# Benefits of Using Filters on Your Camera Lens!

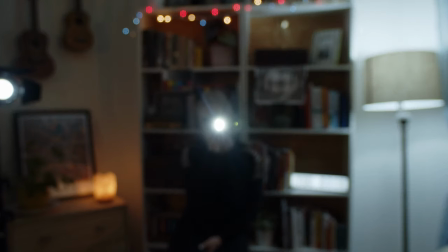7:46 And I think it's great for any kind of like dreamy look you want to go for, some kind of like 80s vintage look, or just, just to help, you know, older folks, if you have to film some older people in a commercial, and I think it really helps smooth out their skin, especially for the females, not just older either at any age really I mean look at me okay so then the next ones that we can talk about are these circular polarizers and I actually have two of these and each of them kind of have their own their own job I guess but primarily these are very very important for if you're ever filming a scene where you're looking at a cell phone screen there was a an episode of lol parenting that we did that's a little web series on Facebook I used to shoot for and she
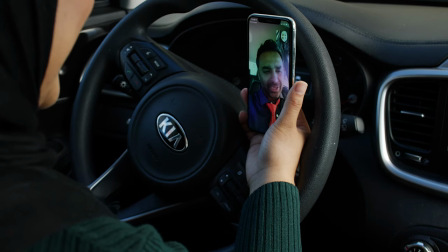8:27 was looking at her cell phone it was during the day and we're getting some heavy glare on it so I just threw this the circular polarizer on there and the glare went away instantly there's also been times where I had to shoot through front windows of a car you know getting that like
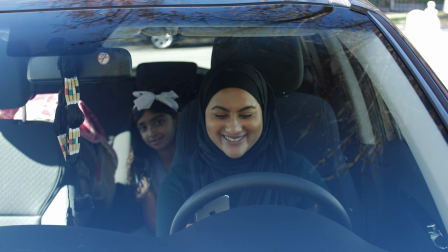8:39 wide establishing shot cameras outside by the hood looking in through the windshield and it just helps cut all that glare you can splice right through the windshield and see the actors perfectly so if you're unaware of circular polarizers that's a that's a big one okay this is from the intro this is the fog filter Now this is pretty cool actually. So if you don't have a fog machine, you can kind of help give that hazy look to your image with the fog filter.
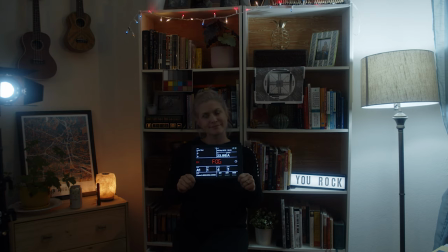9:05 It actually works pretty well as you'll see in this example here. I think it does a pretty damn good job of it. But also in that opening shot, I actually did have a fog machine as well. So there's a couple examples here where you'll see where this, it's just the fog filter without a fog machine. And then some examples where it's the fog filter with the fog machine. so it's just you know kind of enhancing that fog look helping it out or even if you're on a super tight budget or you forgot to throw your fog machine in the car that day well this is kind of a
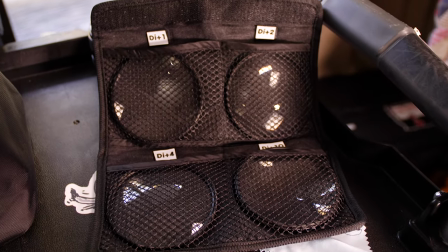9:35 cool way to get that kind of look diopters the diopter filters are pretty badass so these are some filters that
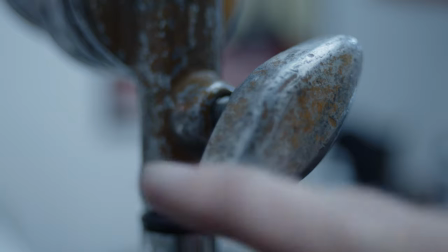9:44 you screw on to the front of your lens and you can pretty much turn any lens
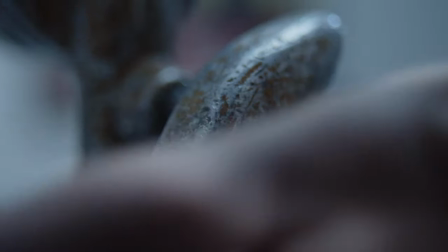9:48 into a macro lens so that was kind of the primary reason of buying these and i
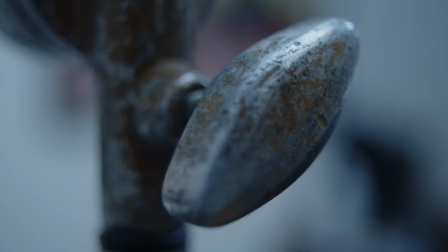9:53 have them in quite different powers here and I even recently picked up a split diopter and that's where it's split down the middle and then you can
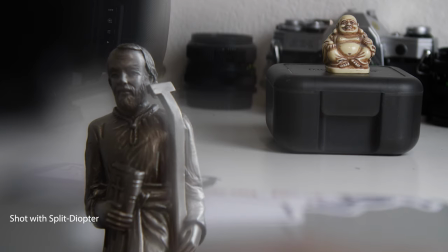10:02 really play around with keeping the background in focus while also bringing in the front super tight and large.
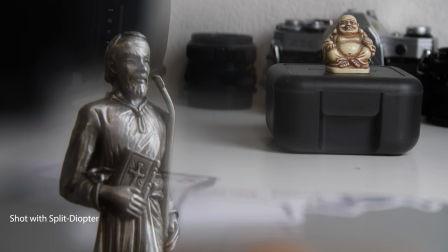10:11 You can really play around with the split diopters and just the diopters
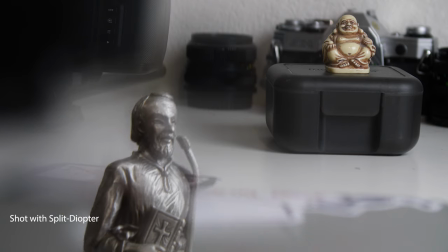10:16 in general and without having to make sure you have a macro lens in your kit, which I'm really not in dire need of. So instead I was just like, I'm just going to get diopters and then I can make any lens a macro lens if I need that option. We have, of course, the IR cut filter. I've done plenty of videos about this, any videos or anything, plus links to all these filters are down in the description below. Then I have, oh, I use this in the intro and I talked about it briefly. This is the sunset grad filter.